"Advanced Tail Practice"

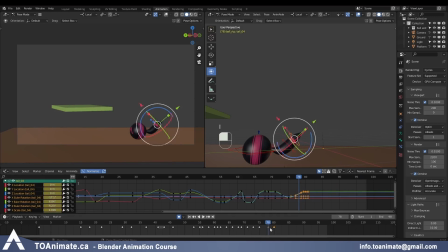And maybe it won't settle and set into such an extreme position. So maybe around frame 78, I'm gonna key it, delete frame 80. And that looks a lot better. I just feel like the tail swings up just a little too fast in general.
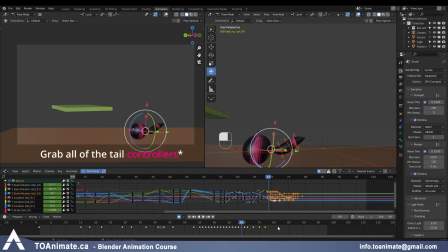So I'll grab all of my keys and just give it a little bit of extra time through here. Even just one frame helps. So let's leave that for now and let's go back to the beginning
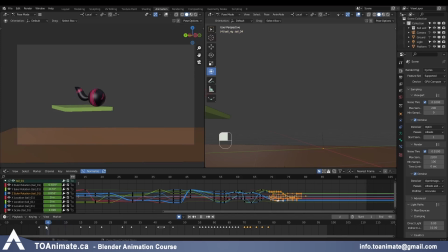where we haven't really finished animating between frame 1 and frame 15. So the ball is moving slightly up and away from us before it goes into this squash and moves more towards us. So I'm gonna actually help it with the tail too.
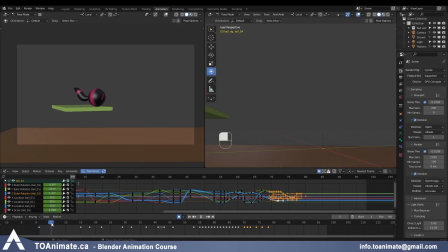So as the ball is going up, our tail, because it's not really animated right now, it's going down too much. So let's push the tail back up.
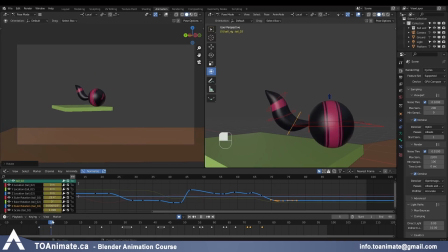So now the tail is more or less maintaining its previous position from frame 1. And because the tail is going to be going
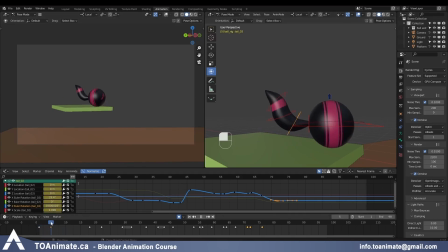to the left here, let's make it go to the right before that, so it has a nice little swing to it. Just very subtly, tail moves to the right, then to the left. Here we can push the tip of the tail.
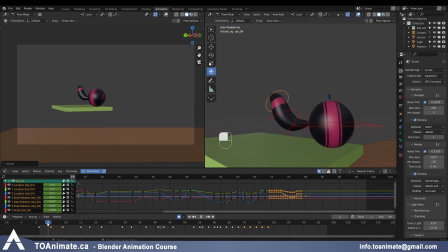It creates a nice arc. And now we can reinforce that direction by pushing the tail to be more flat.
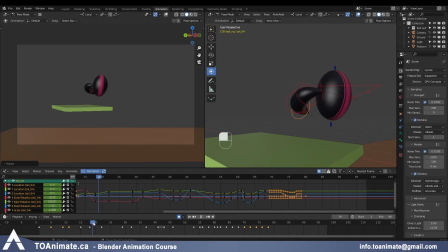Now it snaps and starts spinning. And through here, I feel like the tip of the tail can already be hovering a little bit more. So let's do that. And whenever you have two keys next to each other,
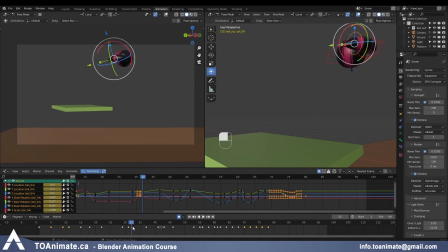depending on the situation, but you might want to delete the one that was already there before, just so the values don't snap from one to the other over one frame. So if I know that this position on frame 31 is the one I want to keep, I'll just delete the key on frame 32.
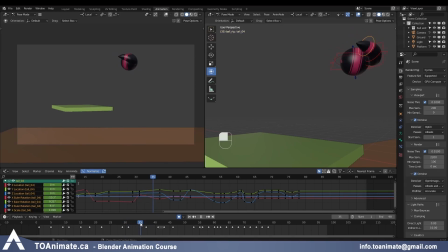And now this is the spot we talked about before, where the tail suddenly travels up and the tip of the tail is also traveling up. So what we need to do is just, again, the tip of the tail needs to follow the previous path, so it's going to be curved down.
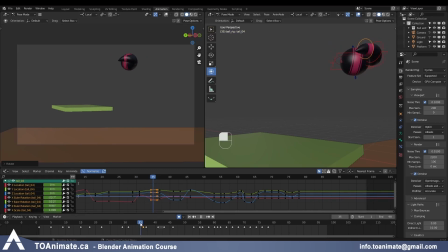And we can delete the frame after. And that helps it pop back into that position where it's supposed to be.
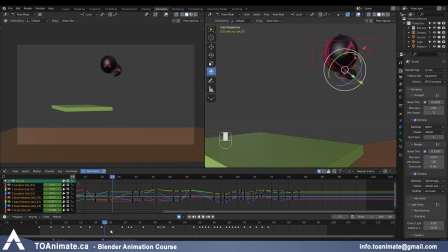So if you're just following the very tip of the tail here, you can see it having this nice smooth arc until here where it starts curving, which we don't really want yet. So let's make it more straight.
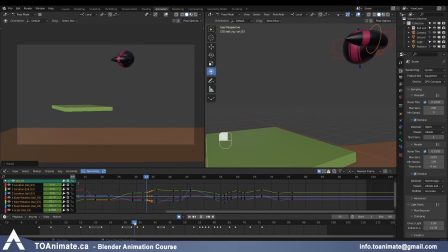And again, this is the pose we just did, but it needs some adjusting.
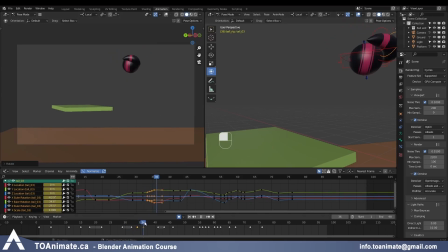Which is okay, that's how animation works. You continue adjusting stuff until it looks right. And let's play it.